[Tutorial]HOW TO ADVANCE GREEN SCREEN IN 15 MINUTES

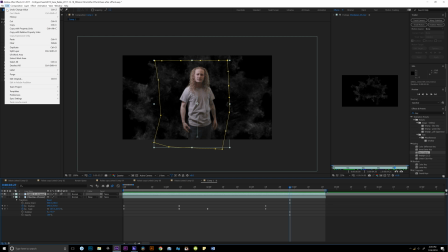[8:17]
So, once we got everything looking good, we're going to go over here and we're going to go to layer, new, camera.
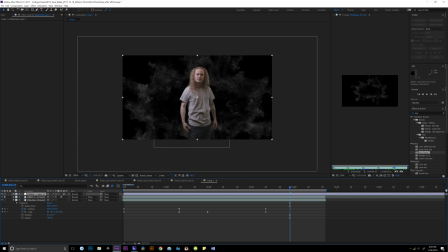[8:25]
Oh, actually, let's do adjustment layer first. And what we're going to do is we're going to go to color. We're going to type in color. We're going to scroll down into the color correcting part. We're going to go to color bounce.
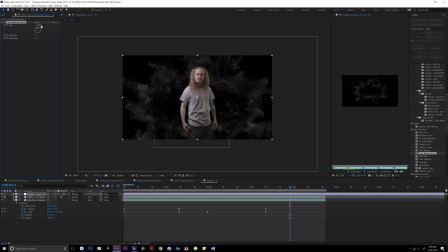[8:41]
I mean, you could use this color balance if you're just changing the color of one, you know, the one solid color. But what I want to do here on the adjustment layers, I want to change the color of everything. So I'm gonna go color balance, grab color balance. I'm just gonna play around with it and find a good color. You can control shadows, midtones, and highlights, similar to curves.
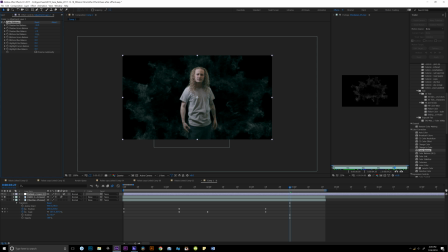[9:01]
I just like the slider a little bit sometimes. Sometimes the slider feels better for me. Sometimes the curves, you know, it hits some points, but it also messes up something else. And I like the slider because I have more control over certain aspects. As you can see that I can get him
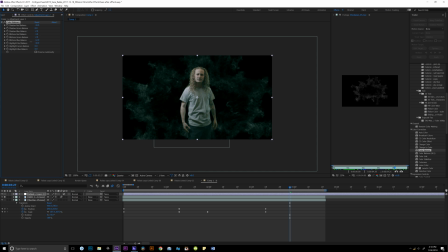[9:21]
really detailed and the same matching with the smoke without messing with any of the highlights or shadows already.
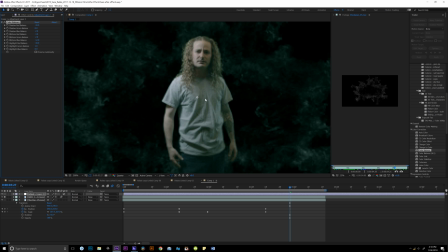[9:28]
Let me go ahead and change the quality to full so you can see the difference.
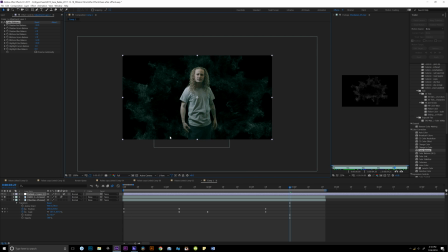[9:33]
Now, he looks like he's stuck in the sunken place here. Shout out to all my Stranger Things fans out there. This is kind of what that video is based on. It's more of the Stranger Things.
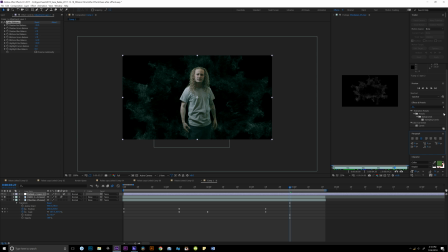[9:47]
Alright, so go ahead and click on this one. We're going to scroll down here until we find curves. We're gonna put the curves on top. Let's just check it out and see what we can do as far as adding some contrast to these colors.
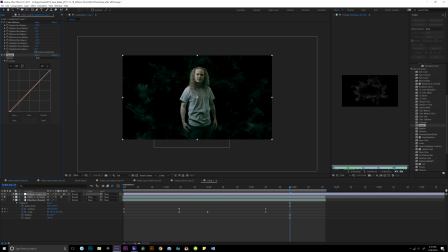[10:05]
Now, I don't want to take away too much from the highlights and midtones, so I'm just gonna play around with it and see if I see something I like. Now what I'm trying to do is trying to remove some of that highlight on his face.
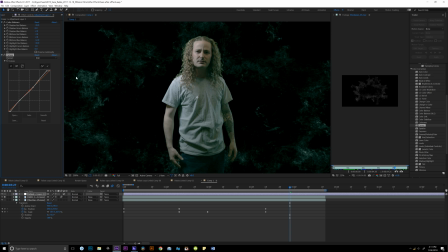[10:24]
You can see right there what I'm messing with. And what I want to do is on his forehead, he has an extra shine. I want to flatten out his face just a little bit right there. And what that's going to do is just,
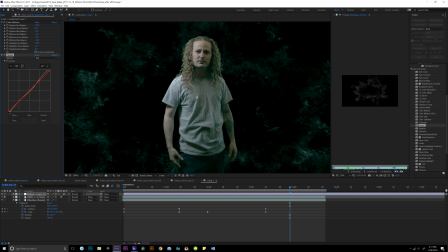[10:42]
keep him make him look like he's inside of a building without lights, but just using natural light around him. We did have a light on there due to the green screen, but I want to take some of that away without having to go into resolve or anything, really go like detailed skin correcting and all that stuff.
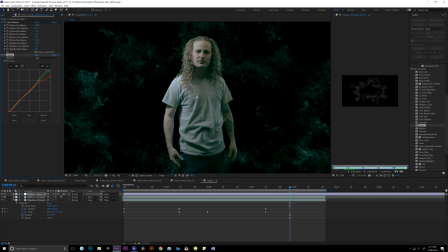[11:00]
For the final I'm going to go in there and touch up everything, but this is just an example of what I'm doing. So I'm taking away some of the red and the mid-tones to help bring out the whole atmosphere look of the greens. I'm going to add just a little touch of blue in there.
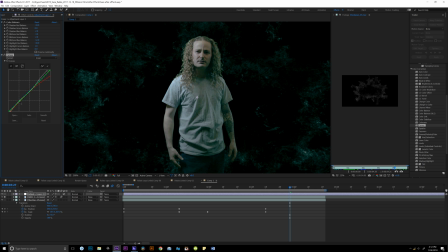[11:18]
This is going to throw off just that slimy green look and that look right there. It's going to help me bring in some of the blue, the natural shadowing from lighting, similar stuff like that. Go back into these curves, and I'm just going to readjust everything. So y'all can kind of see how I was playing with it.
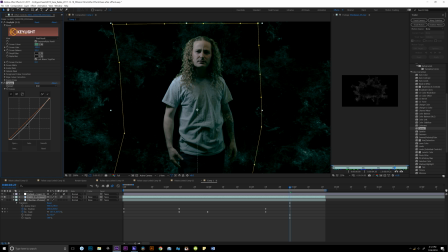[11:38]
I'm going to add some of that contrast in there, make him look like he's in a room, hollowed room.
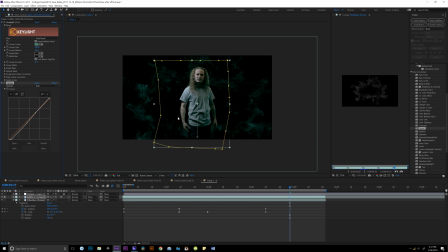[11:46]
Soften the skin. That's it. This is why I use the on the adjustment layer, overall adjustment layer. This is why I use the colors, and then I come back into him and contrast him to fit the depth.
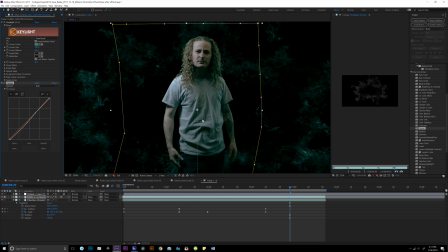[12:02]
The colors on top is the overall color on the adjustment layer right here. That's just the overall.
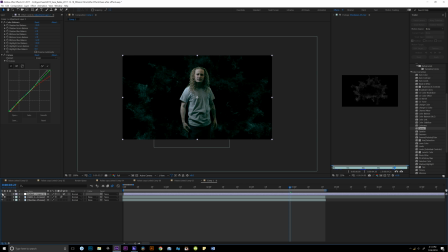[12:11]
You see the difference now that I put some contrasting curve on him, just Luma curve, RGB. I didn't really do nothing different. So now when I play it back, he has that nice little motion blur.